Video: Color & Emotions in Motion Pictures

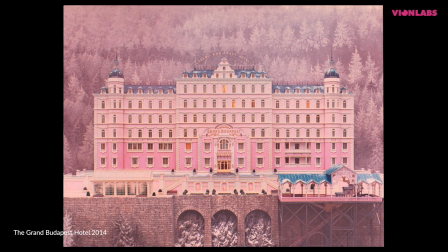(0:15)
While the science behind why certain colors affect us the way they do emotionally is quite complicated,
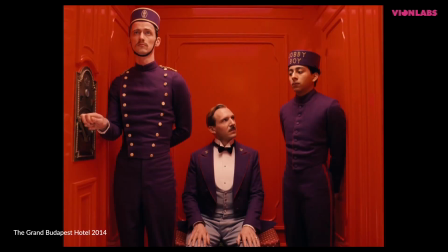(0:21)
it is for certain that humans will have instinctive reactions when being exposed to specific colors.
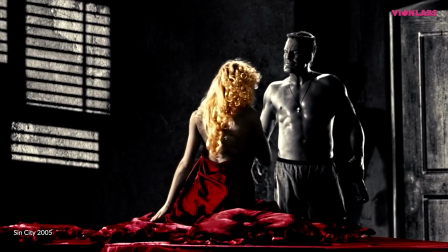(0:27)
Filmmakers have been using this to their advantage ever since the beginning of film history,
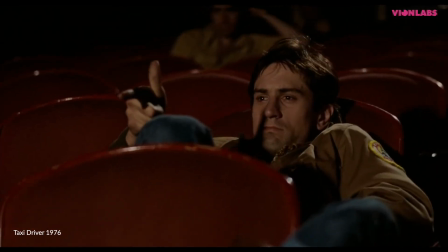(0:31)
which means that colors in movies are often taken into specific consideration to ensure that the viewer is put into a certain emotional state. Early silent films, like Georges Méliès's A Trip to the Moon, went through the tedious process of being hand-colored.
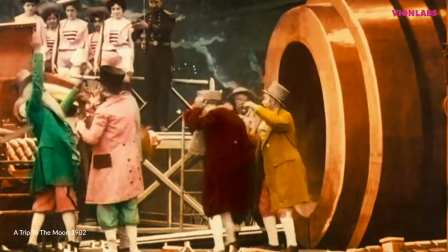(0:46)
Each frame had to be tinted and painted, sometimes with the use of a stencil. Later on, the technicolor process was created.
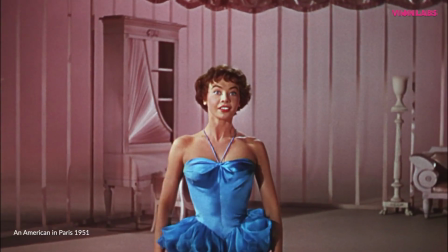(0:53)
By using several strips of film, each with its own color and then superimposing them on top of each other, the filmmaker was able to reach the colorful,
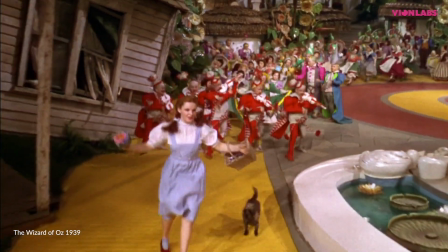(1:01)
vibrant results seen in movies such as The Wizard of Oz and the extravagant Hollywood musicals of the 40s and the 50s.
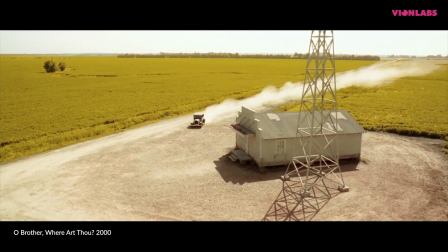(1:07)
With the invention of digital coloring and its first use in O Brother Where Art Thou,
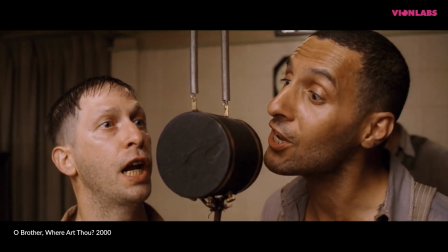(1:12)
the Coen brothers were able to change a green summery landscape into the sepia-toned environment we know so well from the movie.
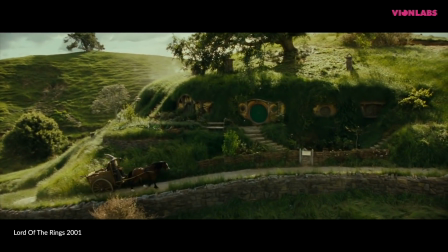(1:18)
With this invention, filmmakers now have the possibility to really turn color into its own character in the story. So how is color used in movies? Color in movies can be seen to represent certain concepts.
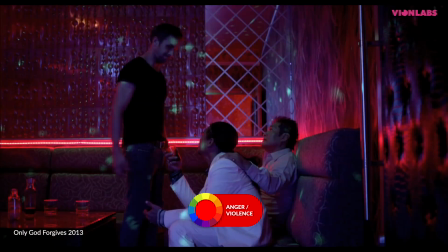(1:31)
Red can be used both to represent aggression, violence, and anger, as well as love and passion,
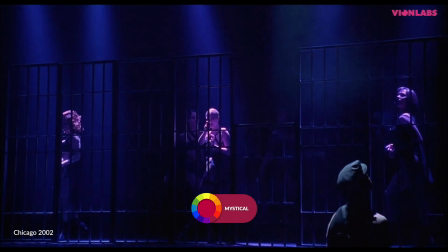(1:36)
whilst the color such as purple can be seen representing the mystical, or sometimes death and delusion. Color can in this way be used to help tell the story and plays a huge part in making sure you will feel the way the film intends you to.
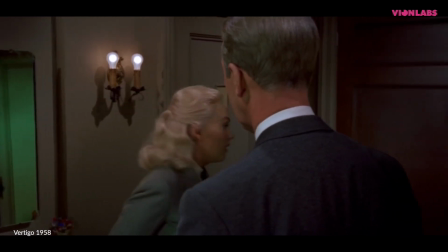(1:49)
Color can be used to represent a certain character, like in Vertigo where Scotty's mysterious love interest, Madeline, is represented by the color green.
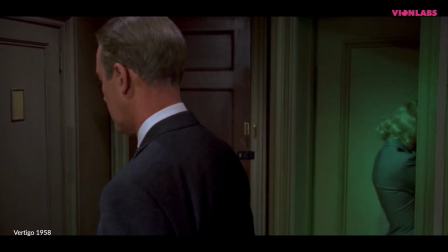(1:57)
Throughout the movie's climax, the color becomes more pervasive and signifies Scotty's obsession with Madeline growing stronger.
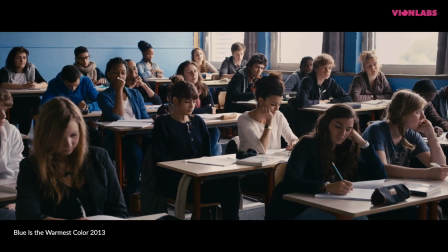(2:04)
In the movie Blue is the Warmest Color, it is quite the opposite.
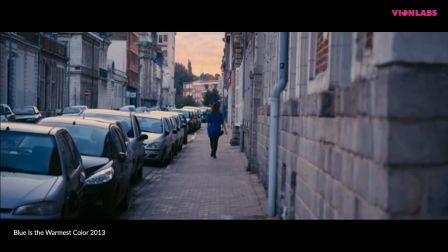(2:08)
Although the color blue is featured everywhere throughout the story, it starts off as intense and grows progressively more pale as the love between the characters fade. Similarly, colors can be used to make certain features stand out. Maybe you have already noticed that most movies utilize the famous orange and teal color scheme.
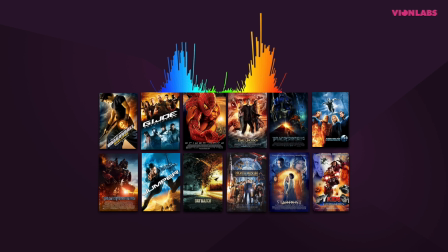(2:26)
Why? For one it is believed to make the actors stand out better.
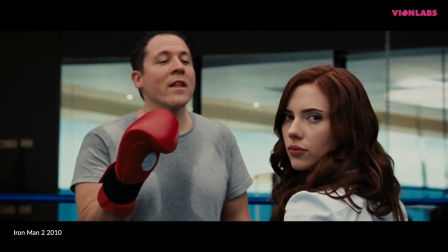(2:31)
If you have locked down the gorgeous Scarlett Johansson for your film, you would want to be sure that her face is the thing that people notice, right?
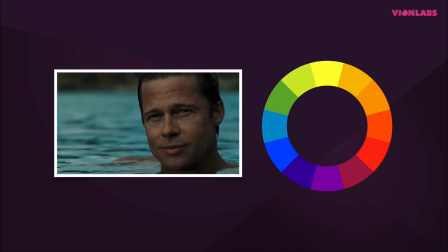(2:38)
Most skin colors are said to fall within the orange shade on the color wheel,
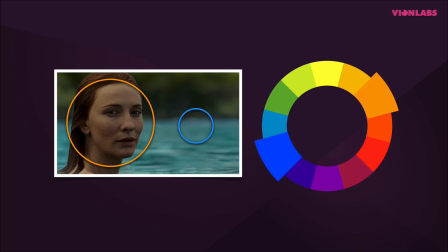(2:42)
and upon closer examination you can see that blue is placed opposite orange, which means that these two colors complement each other. While a color such as red holds different meanings depending on your cultural standpoint, orange and teal do not, making them a better hit all across the globe.
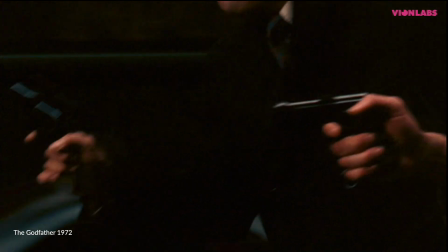(2:58)
Color can also alert the viewer on where important clues can be found in a frame, or send out warning signs, like in Godfather where the color orange is closely followed by death. Any color will feature three main components, hue, saturation, and value.
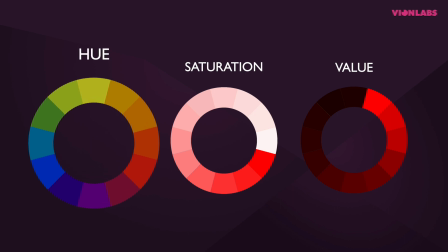(3:14)
Hue is the actual color, in this case for example orange, purple, or blue.
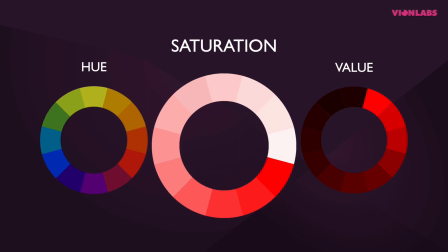(3:19)
Saturation tells you how intense that color is. The color can be strong and vibrant, or faded and watered down.
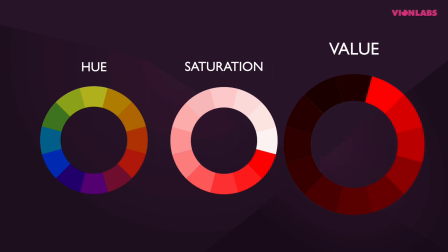(3:26)
Then we have the value. A lower value means that the shade is darker than, for example, the same color with a higher value. The filmmaker can play with these components to change the look and feel of his film. In Wes Anderson's movies, the color palette has a lower saturation,
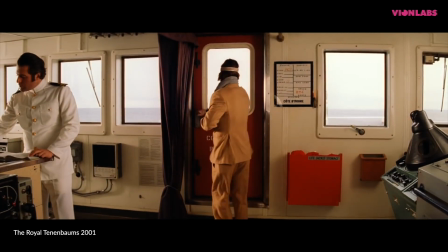(3:41)
resulting in a pastelly look that contributes to the quirky universes we are so familiar with in his stories.
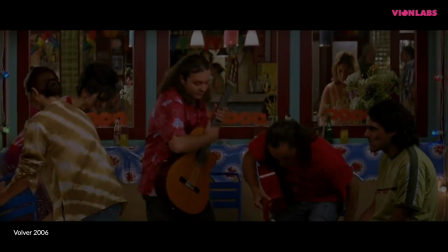(3:47)
While certain filmmakers are known for using colors that reappear throughout all of their work,
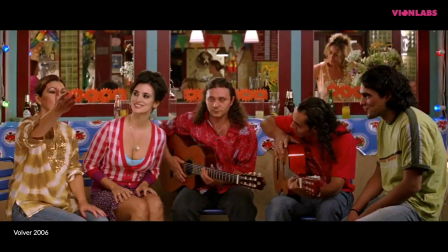(3:52)
like Pedro Almodovar, who often uses intense shades of blue and red. But what happens when a movie does something unexpected? Watch our next video to find out when we take a closer look at one movie that deviates from the norm, Midsommar, a technical or horror film. See you then!